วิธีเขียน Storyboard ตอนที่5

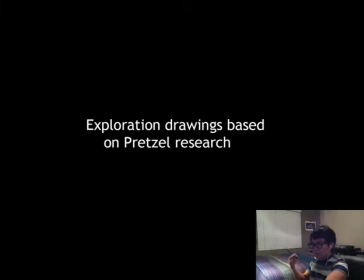4:07 So here's I was just trying to kind of like go through my references, and like and push it, and get to a point where like, well, I want to board that.
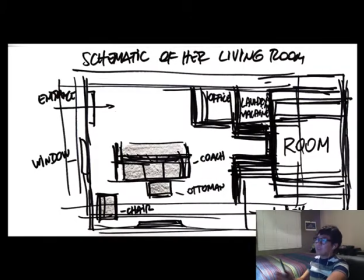4:21 That's what I want to see in my story. So this, of course, I'm not going to show an image of it, but a picture of it. That's the schematics of my girlfriend's house. So here's the sofa where we stayed most of the time when we were watching Game of Thrones.
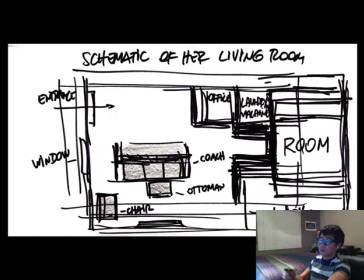4:38 And I did this layout because I'm going to use this whole schematic, to tell the story. So it's really useful for you, for geography's sake, for you to have a schematic of whatever you're going to storyboard, the settings, of where you're going to storyboard.
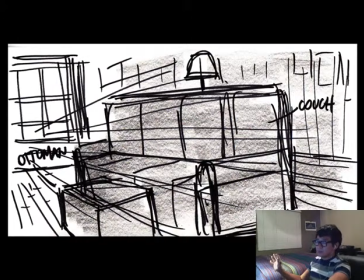4:56 Here is the pretty much the place where we're going to be the whole time, so most of the time. And yeah, that's she has a little ottoman where we put our feet here and have the laptops in our laps.
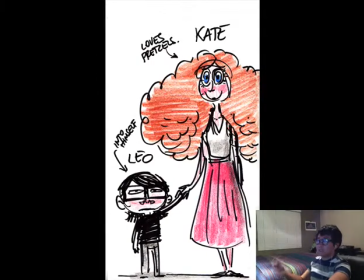5:14 That's me here, and that's my girlfriend. She's much taller than me. That's actually not really caricature. That's pretty close to reality. And she loves pretzels. She just loves pretzels. And I'm really into myself. I'm kind of like selfish a little bit. Sometimes.
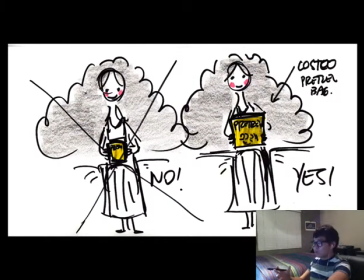5:33 And this is I was just trying to see what would be the size of the pretzel bag. And it was too small here, so no. I just cross it. Here, pretzel bag, pretty big, Costco kind of bag, and that's, yes, that's the, I want to exaggerate.
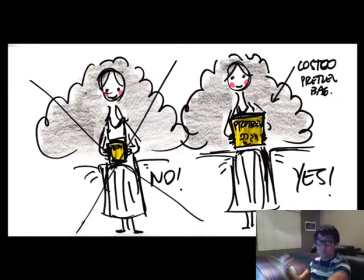5:53 It wasn't that big, but I really want to push it, to be pretty big.
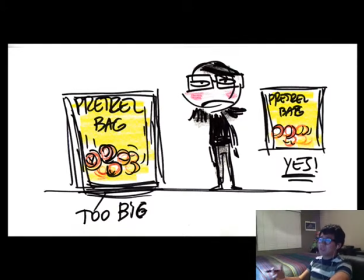5:57 Then I said, oh, let's keep pushing more, maybe it's the size of me, the pretzel bag, but then it's just too much, it completely becomes too cartoony, so you want to have a size that's exaggerated, but, it doesn't cross the line.
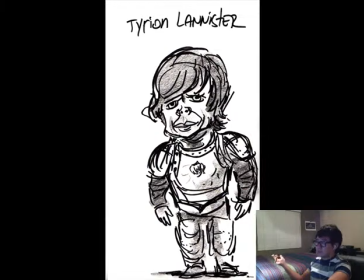6:15 So this is just some research for the Game of Thrones characters that are going to be watching the laptop.
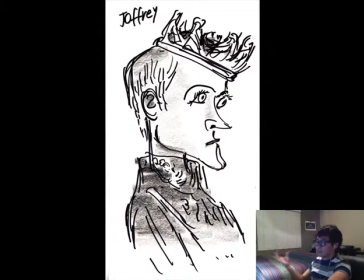6:23 Joffrey the terrible little guy. And little king.
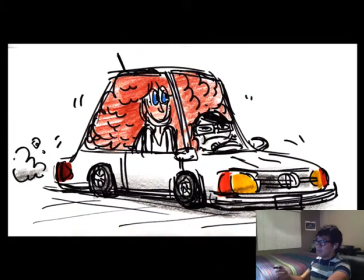6:29 Tywin Lannister. And here here is a shot of me, an exploration of me and my girlfriend, and we were that's pretty accurate. Like when we were in the car, she has a huge hair, like curly.
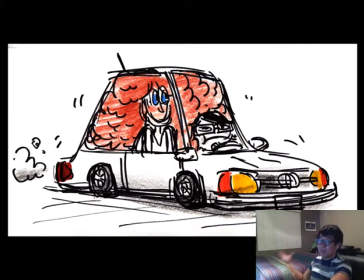6:46 It's beautiful hair, but it's really curly and it's big, So I of course exaggerate a little, but I thought it would be really funny if maybe in the story at some point her hair got in my way, and annoyed me even more.
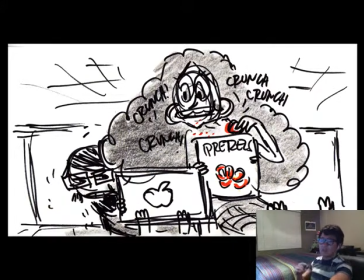7:01 So I tried that, explored that thing, maybe her hair is kind of bumping into my head, and I can't see. But then I was like, well, that's not the point of the story. I need to make the story simple.
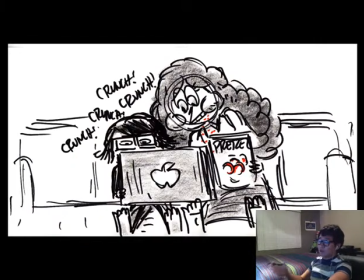7:16 So I thought, oh, maybe if I made all about the pretzel, so the hair is not getting my way. It's all about the pretzel. So when you work on a story, try to keep it simple. Simple is better, because it gives you a better control over it.
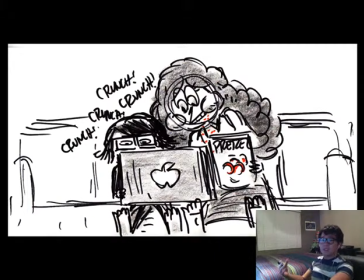7:34 And if you have too much, if you want to tell too much, it's just you're gonna get lost and you're not gonna focus on anything. So I would rather be specific in one idea and really exploring it than doing too much.
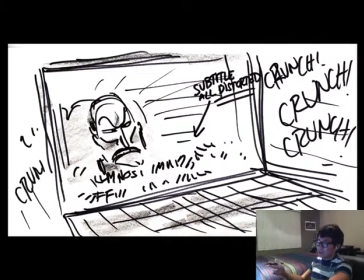7:51 And this is like a interesting thing that I wanted to do, because whenever she chews, like you see here,
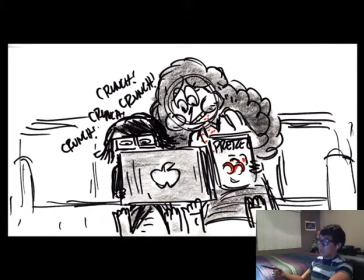7:58 you see crunch, crunch, crunch, crunch, and you see the crunch, crunch, and whenever you hear this noise,
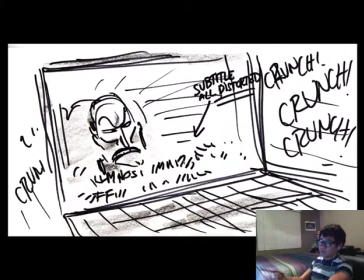8:04 you see the subtitles get all distorted, and that represents me having a hard time reading the subtitles, having a hard time focusing.